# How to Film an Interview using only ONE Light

And this is something similar to raw recording for audio. And here's a good example for this because in one take she started laughing loudly and usually if you don't have a safety track or you have a sound guy monitoring your levels the entire time then the laughing would have been peaked but here i could just level it out and post and we
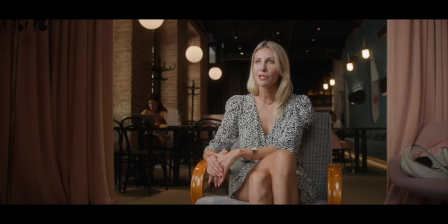were fine so here's a short clip of the audio to
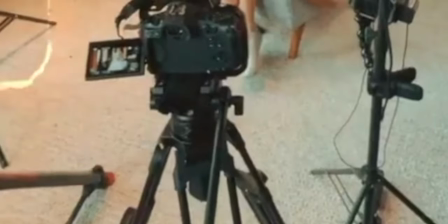keep both of our cameras as well as our recorder in sync we use time code And unfortunately,
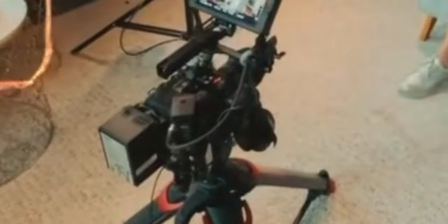the R5 doesn't have a timecode in,
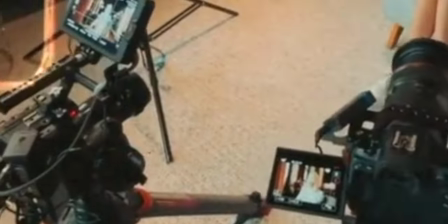but with our Tentacle Sync timecode generators, we can actually plug one of them into the R5 directly via the 3.5mm headphone jack, and then it creates this weird-sounding alien sound, which you can then use later with their proprietary software to sync everything into a multicam sequence. As of right now, I ditched the R5 and all of my cameras have timecode now, but at the time, this came in really handy.
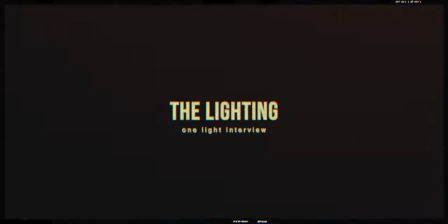Now let's talk a bit about our very simple yet effective lighting setup. And as I always do on these interview setups, I exposed for the background first without using any of our own lights.
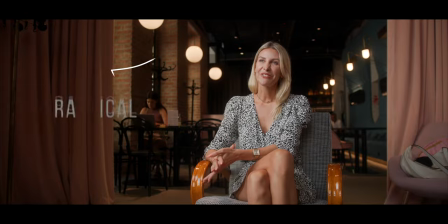And here I exposed for the practicals on the ceiling as well as the sunlight spilling in, so none of the highlights were blown out. So the next step was to bring in our key light. And this one was motivated by a big window on our camera left.
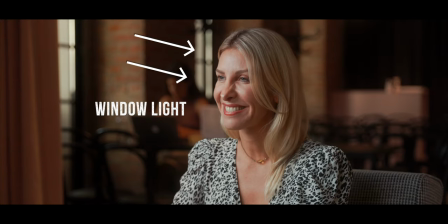And you can see these windows in our background on our wide angle as well as on the close-up.
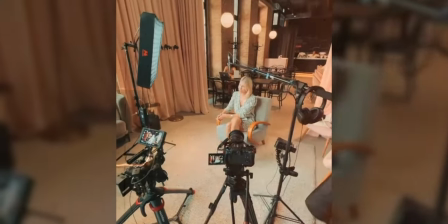As my key light of choice, I used a 2x2 flexible light mat with a softbox and diffusion.
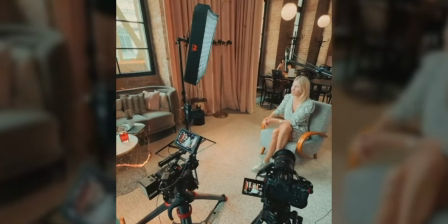I pointed the light source at her at around a 30 degree angle, and I also had the light slightly up to light her from above. And with this key light placement, I created somewhat of a mixture between a typical Rembrandt lighting, which I used for my interview on Cutting Edge,
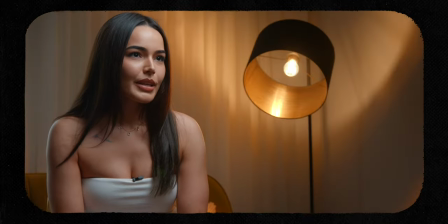and a butterfly or beauty lighting, which I used on my last interview breakdown. I wanted to have her face lit pretty evenly and not have a lot of shadows in there.
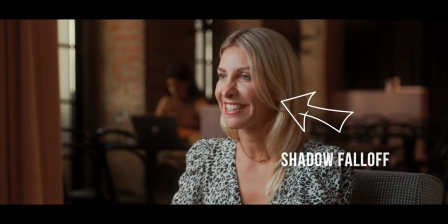But I did want to have at least a bit of contrast so that it didn't look too flat either. Since we had a bright open room, there was enough natural bounce coming in that I didn't need to add a bounce card myself. And I was quite happy with the contrast ratio that we gotten with just our key light.
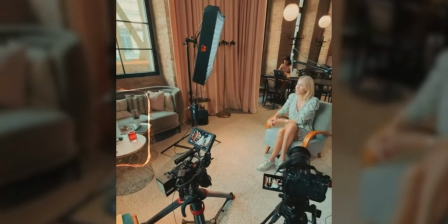At the time, I was using a light mat by Falcon Eyes. And unfortunately, this one broke after a year and the build quality isn't necessarily the best.
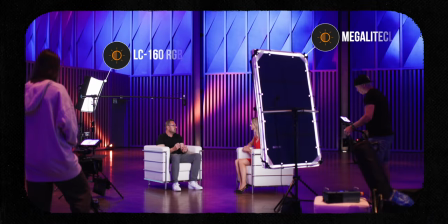So I replaced it with other light mats. and if you need some recommendations, I will put some links down in the description below. Usually, my next step would be to set up a rim light or hair light to separate her even more from the background.
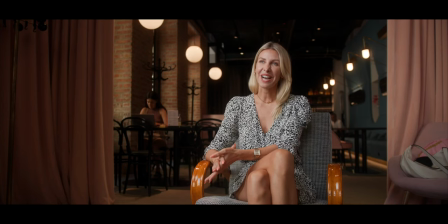Luckily for us, we already got a rim light from the ceiling lights from above and, in my opinion, that separated her enough from the background. And as I've already mentioned, this was a working cafe in progress. Behind the curtain on our camera right, there was the kitchen and there was a lot of waiters going in and out, so there was no way of us setting up a light over there.
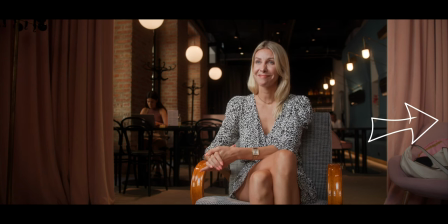On our immediate camera right, there was also hardly any space to set up any light stands. So this would have been quite tricky. And since I've already mentioned, the ceiling light actually gave us some sort of rim light with a bit of color contrast too. I actually deemed that to be enough, especially since she was blonde and wearing a bright dress and the background was quite dark. So here was actually quite satisfied with the results that we've gotten with only setting up one key light and by placing her on the right spot in the cafe and make full use of the practical lights that we already had on location. And since you guys are always interested, let's briefly talk about the color grading and this was probably the most simple I've ever done on any interview setup.
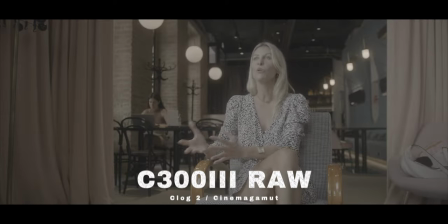I shot raw on a Canon C300 Mark III and I used C-Log2 with the cinema gamut space to color grade the footage.
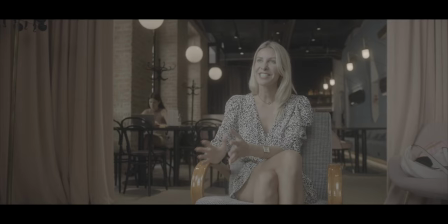I used the original Canon C-Log2 to Rec.709 conversion nut and then literally all
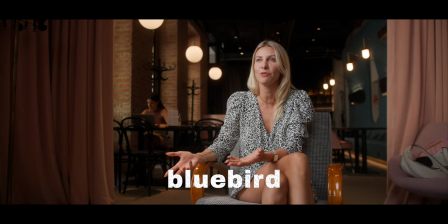I had to do was use one of my custom LUTs and put on top of the footage at around 44%. The LUT that I used for this project was called Brewbird and you can find it in version 2 of any of my custom LUT packs and there's a link down in the description below.
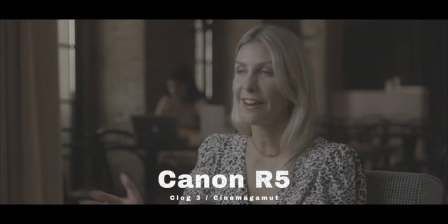To match the Canon R5 to the Canon C300 Mark III I had to do a bit more extra work.
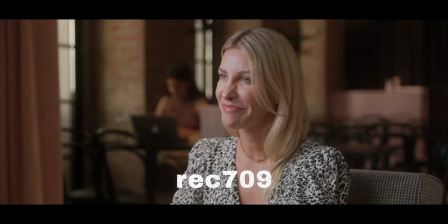First of all I used the original Canon C-Log3 to REC709 LUT to get it back to REC709.